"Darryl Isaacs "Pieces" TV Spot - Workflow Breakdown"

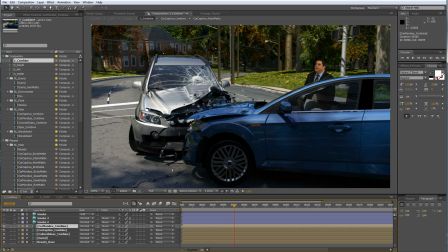7:46 You can see as I toggle this on and off, the blue car starts looking a lot more realistic than what was just rendered straight out the 3D package straight out of Maya. Same, if I toggle on the Captiva, starts just looking a lot more realistic.
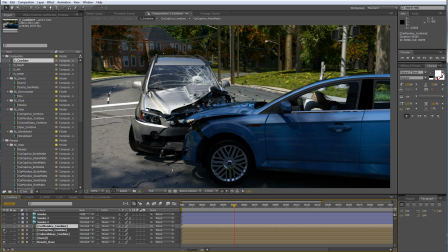8:06 That's what those render passes have allowed us to do. They've allowed us to go in and tweak things on a per element basis.
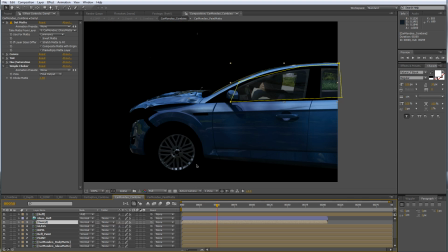8:14 So if I go over here to one of these cars passes, you can see we've got different elements in the blue car
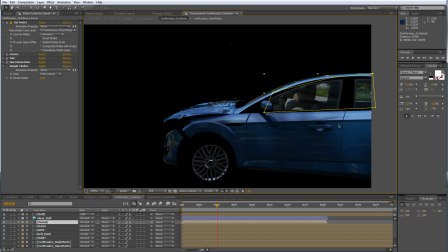8:21 isolated from everything else in the scene, and that's allowed us to just sort of dial in the realism on these cars.
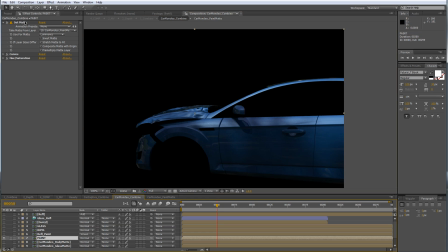8:27 Let me turn everything off so we can just see the paint. We've got a set matte node up here that's linking to the paint matte.
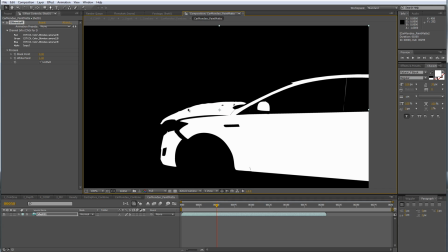8:36 So if I switch over into the paint matte, you can see what this is being pulled from. We've got our extractor here that's pulling the blue channel out of the color pass that we rendered earlier.
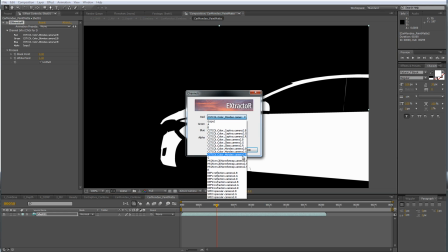8:50 So if I come over here and switch it back to just normal RGB,
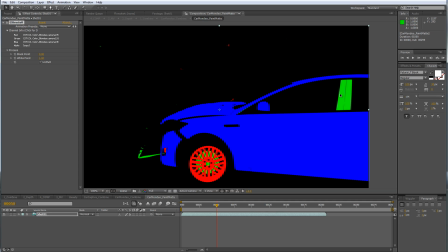8:56 you can see now the pass as it was rendered out of Maya. You can see the green is going to be any place in the car's body that I wanted to maybe tweak. The red is going to be the rims or any other metallic objects, and then we've got the blue, which is going to be the paint.
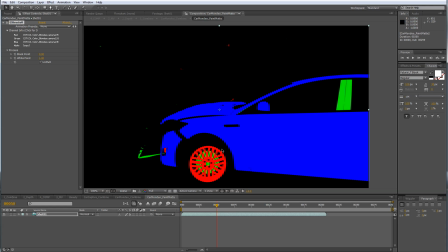9:12 So this allows us to isolate different elements of the car or different objects or really anything we want with 100% accuracy. We can isolate up to 3 objects or materials per color pass.
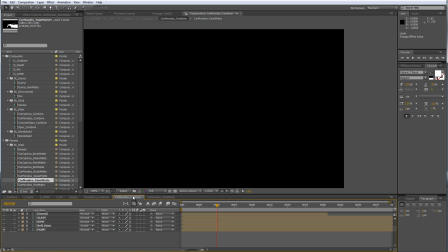9:27 So if we come back over here, you can see what we did with that.
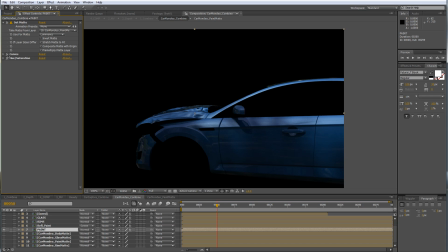9:31 Now that we've isolated the paint, we've applied a curves modifier to darken the paint a little bit, and we've turned down the saturation just a little bit because I thought it was maybe a little too blue coming out of Maya.
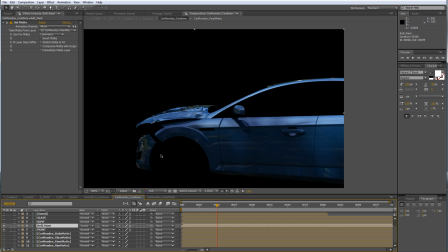9:47 We've also got a reflection pass on the paint, so if I toggle that on and off, you can see the paint gets a little more reflective. That's the reflection pass that was rendered earlier. And this is the raw pass, but you can see I've constrained it to just the paint on the blue car using that matte we referenced earlier,
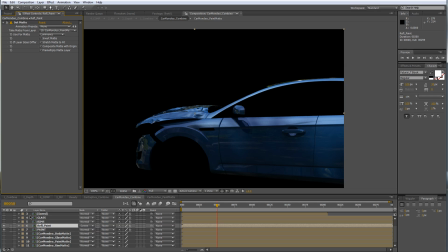10:06 because we don't want anywhere else in the scene to be more reflective. And then we've just gone straight up the layer stack. We've got the rims here that we've darkened because they were just a little bit too bright and shiny. We've got glass here, so we've brightened the interior of the car just a little bit.
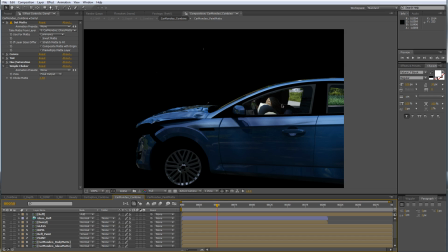10:25 We've got Darryl being occluded behind the passenger in the car, and we've got a couple just other finishing passes to finalize things out.
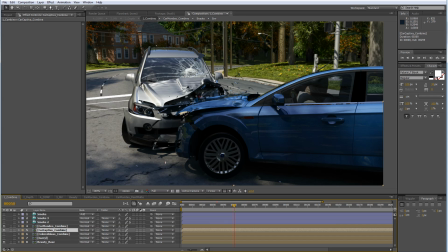10:38 So going back to our base comp, you can see we've got our adjustments for the blue car. We've also gone in and we've got our adjustments going for the silver car. We've got Darryl layered in.
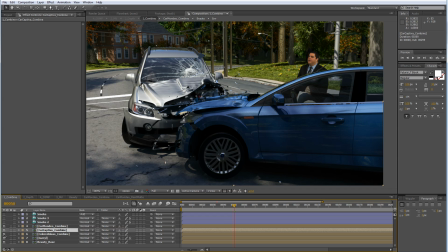10:52 We've made a couple adjustments to the various glass and headlights in the scene to just try and make them a little more realistic. And we've also got some smoke. That's kind of hard to see, but as I look in this area, as I kind of toggle it on and off.
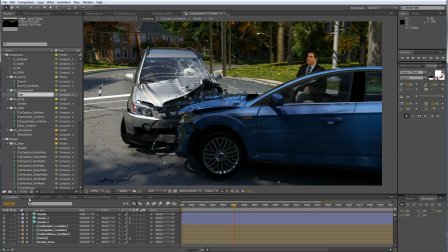11:09 And that's our base comp. So then we take that into the depth of field channel.
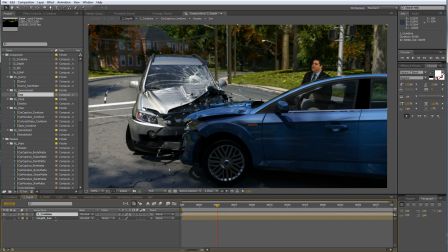11:16 So this is our second tier here of compositing. We took our base comp, and now we've got our depth pass.
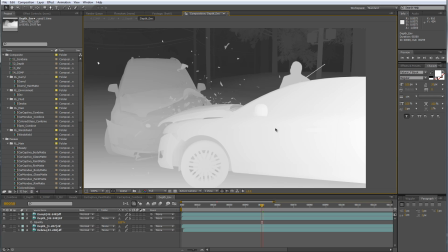11:25 And this was also rendered out as a pass, and basically the closer the colors are to white, the closer it is to the camera, and the further towards black, the further away the elements are from the camera.
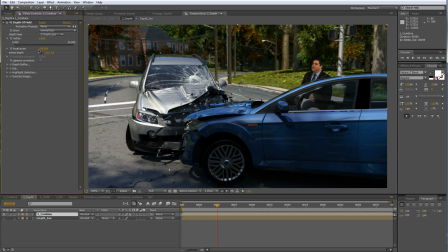11:40 So this allows a plugin to kind of figure out where different elements are in space. So if I toggle this plugin on and off, you can see that depth of field is there and gone.
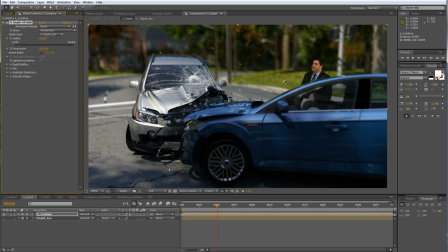11:55 I can increase the depth of field to make it look like we're on a miniature set here.
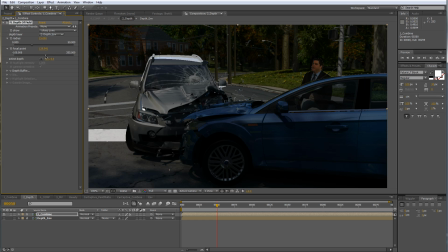12:03 I can toggle where the camera is focused. So you can see we can scroll up and down in the depth pass.
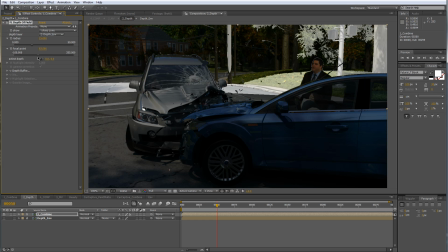12:11 So for example, if for some reason I wanted to focus on this lamp pole back here,
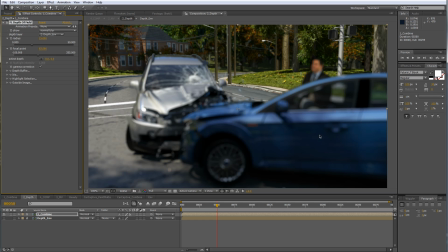12:16 I just scrub there, and now all of a sudden the foreground is out of focus, but the background is in focus. So once we have the depth the way we want, we come to the third tier, which is the motion vectors, or motion blur.
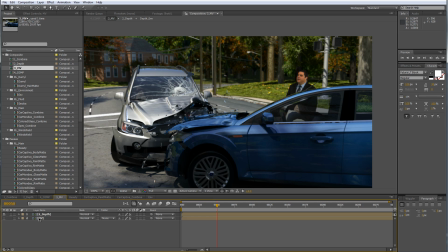12:32 So again, we've got our depth pass now brought in, and then we're linking to our motion vectors channel.
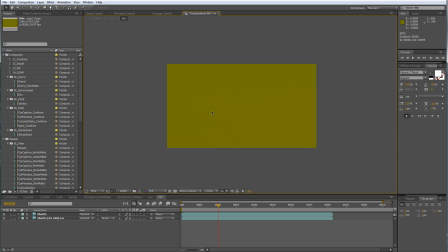12:39 So this doesn't look like a whole lot, but baked in here is basically how much each individual pixel
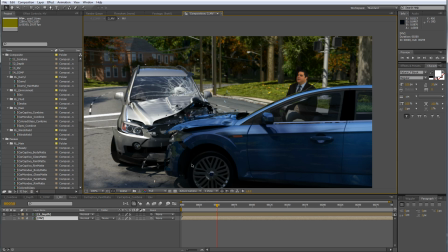12:47 is moving and in what direction it's moving from frame to frame. So we've got another plugin here that can interpolate that and turn that into motion blur. So I'm going to exaggerate it here just so you can see.
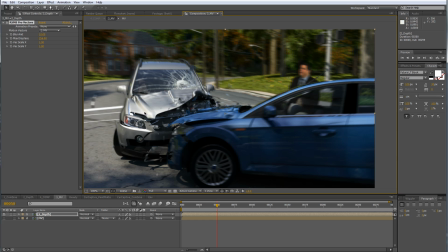13:05 So if I turn this way up, you can see that we've got this part of the car is basically still because it's coming towards the camera, not a lot of motion blur coming towards the camera. The rest of it is really blurred because the camera's rotating around,
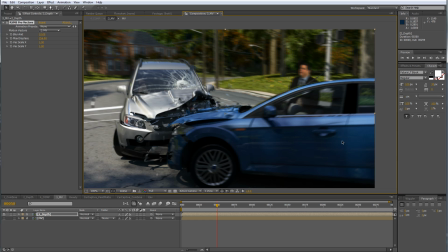13:21 and of course the blue car is hurtling towards the silver car, and it's motion blurred as well. And again, this can be adjusted in real time as well during compositing.
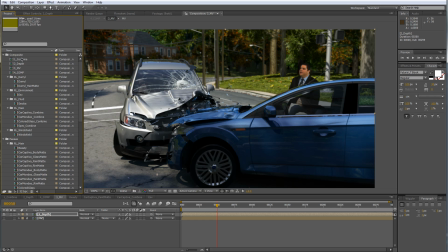13:38 So once we've got our motion vectors, we come up to the final pass, which is the we just call it comp.
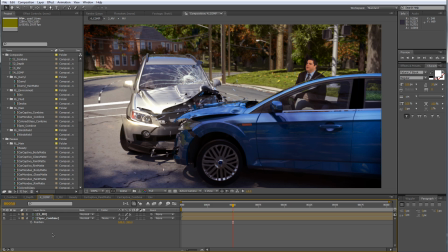13:45 This is where we apply the final color corrections and different finishing effects. So we've got a number of plugins here that are all working off here.
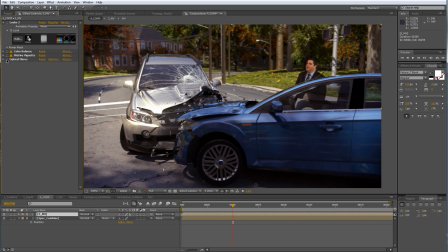13:58 We've got our initial look or our initial color grade. I'm going to turn them all off to start. We've got our initial color grade here, which is as I toggle it on and off, it's mostly brightened the shadows a little bit. It's added a slight
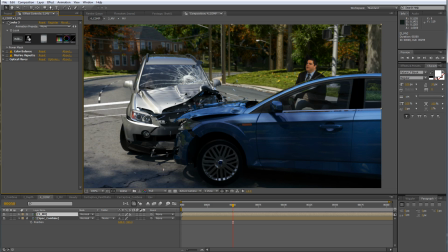14:14 contrast increase and a slight washing out of some of the colors. But basically this footage can be graded to look just whatever way we want.
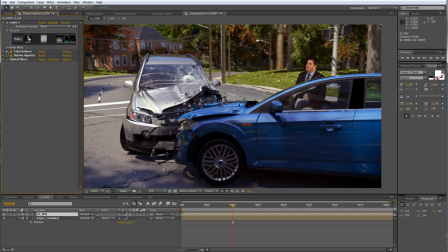14:27 We've got our color balance here. We've gone in and brightened the highlights and added like a red tint to the whole thing to make it look just a little bit vintage.
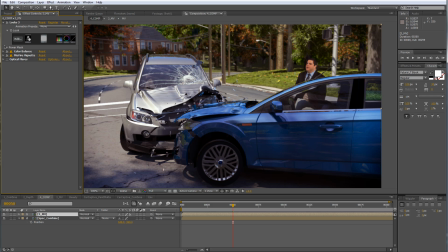14:39 Then we've darkened the corners here just to draw the viewer's focus towards the center of the screen and not towards the edges. And then we've got our really slight lens flares here. You got to have a lens flare if you want your 3D spot to look snazzy.
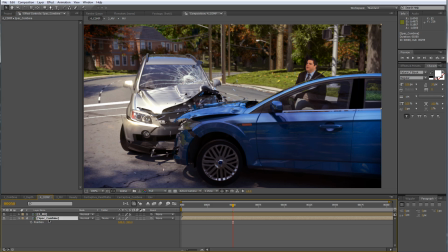14:59 This plugin is pulling off of the specular channel down here.
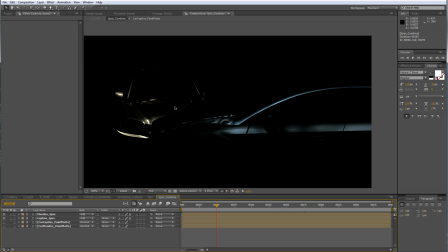15:05 If I pull this up, you can see any highlights on the paint of the cars is being
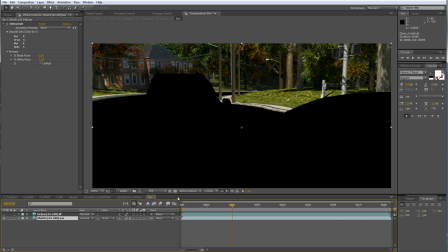15:13 pulled, and the brighter the highlight, the brighter the lens flare that links back to it.
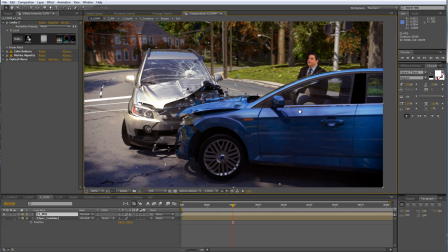15:22 And so that's pretty much it. That's our comp, and that's the workflow that we've used for pretty much all of Darryl Isaac's shots.
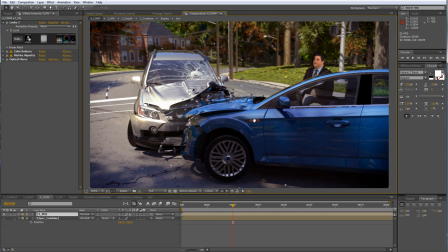15:30 Hopefully this is something you can apply towards your own projects as you work, and if you have any questions, just post in the comments. Thanks.